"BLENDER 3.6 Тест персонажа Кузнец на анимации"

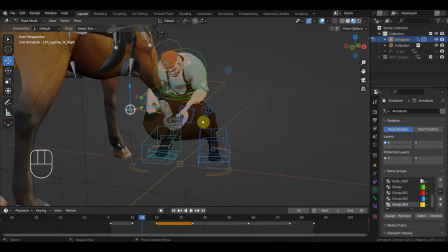Так, вот что мне не нравится, это вот эти вот два гаврика.
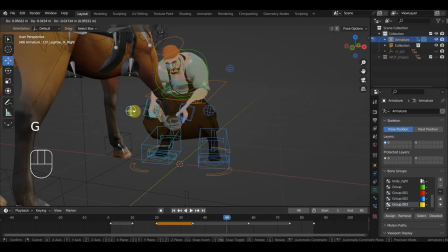Так, этот значит на сводку, и этот тоже на сводку. Прописываем их на 49-м. Переводим на 50-й, чтобы не путаться.
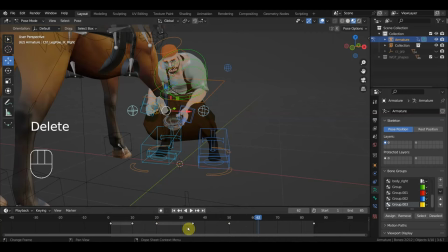Так, тогда эти удаляем. Здесь, где они тоже находятся. Так, вот этот delete тогда.
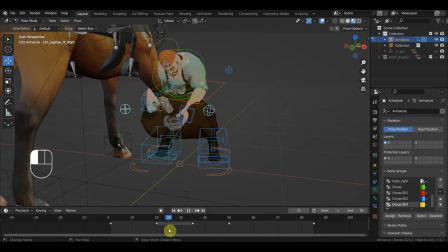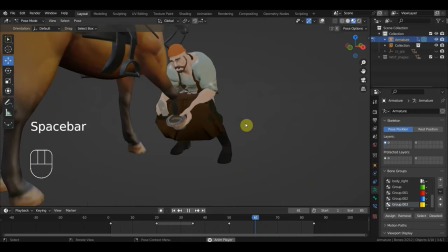Так, и что получается-то?
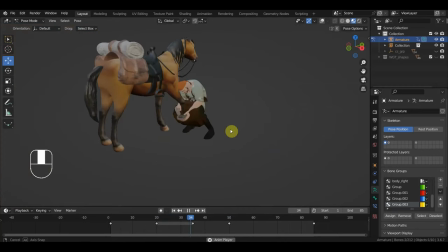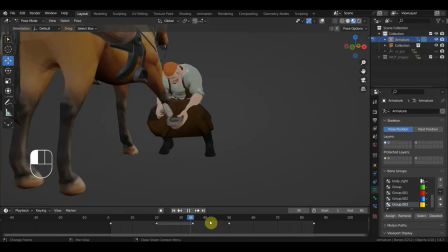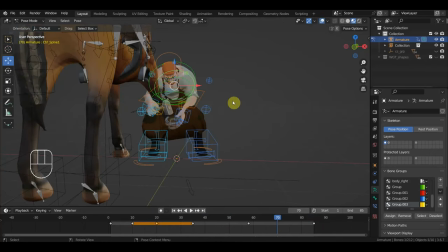Опишем еще какую-то косточку, да? Ну, чтобы движухи больше у него создавалось. А ну-ка, R.
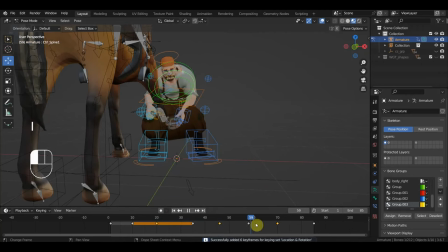В принципе, ничего, так нормально стучит. Рука чуть-чуть подводит, там все держит, зажал, красава. Все это смотрим.
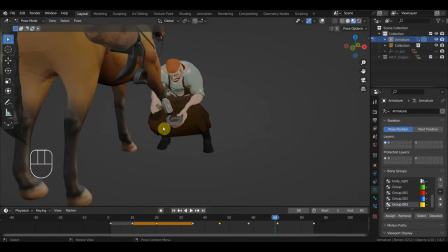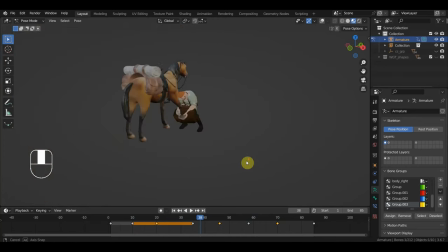Так, тут можно пень какой-то ему или скамейку подставить, чтобы более-менее нормально он там сидел, да? Так, ну снимать лучше, конечно, вот с этого ракурса, раз под него все это дело делалось.
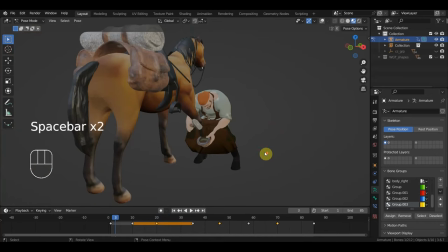Так, тын-дын-тын-дын. Ну, в принципе, нормально.
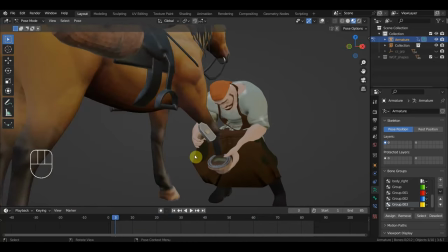Фартук чуть-чуть перепрописать, подтянуть.
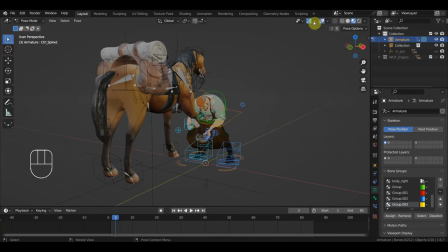Так, что еще можно сделать? А ну-ка, вот этот файл, все сохранено. Теперь удаляем коня, delete.
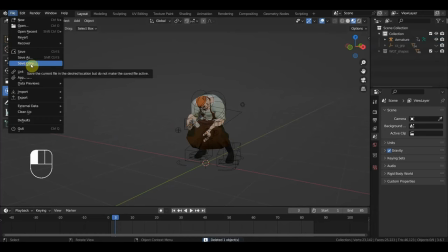Этот файл сохраним, кузнец, save as, это будет
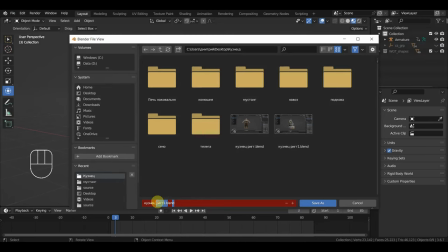кузнец, ковка. О, на английский переключился неожиданно.
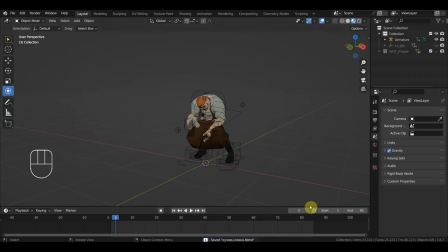Так, сохраняем, да? И теперь заходим к Мустангу, файл open.
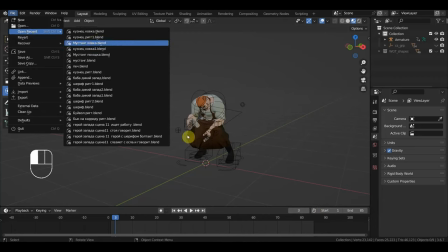Мустанг ковка.
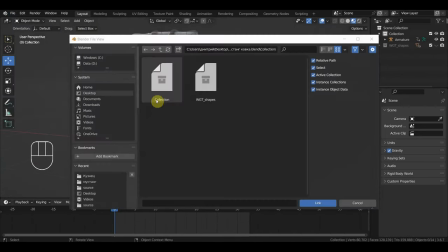И линкуем сюда, значит, нашего персонажа. Десктоп, кузнец.
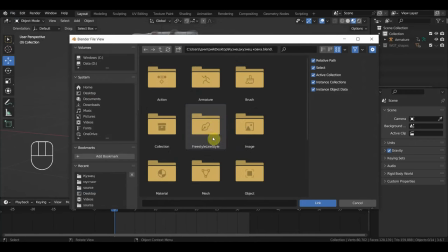Вот этот файл.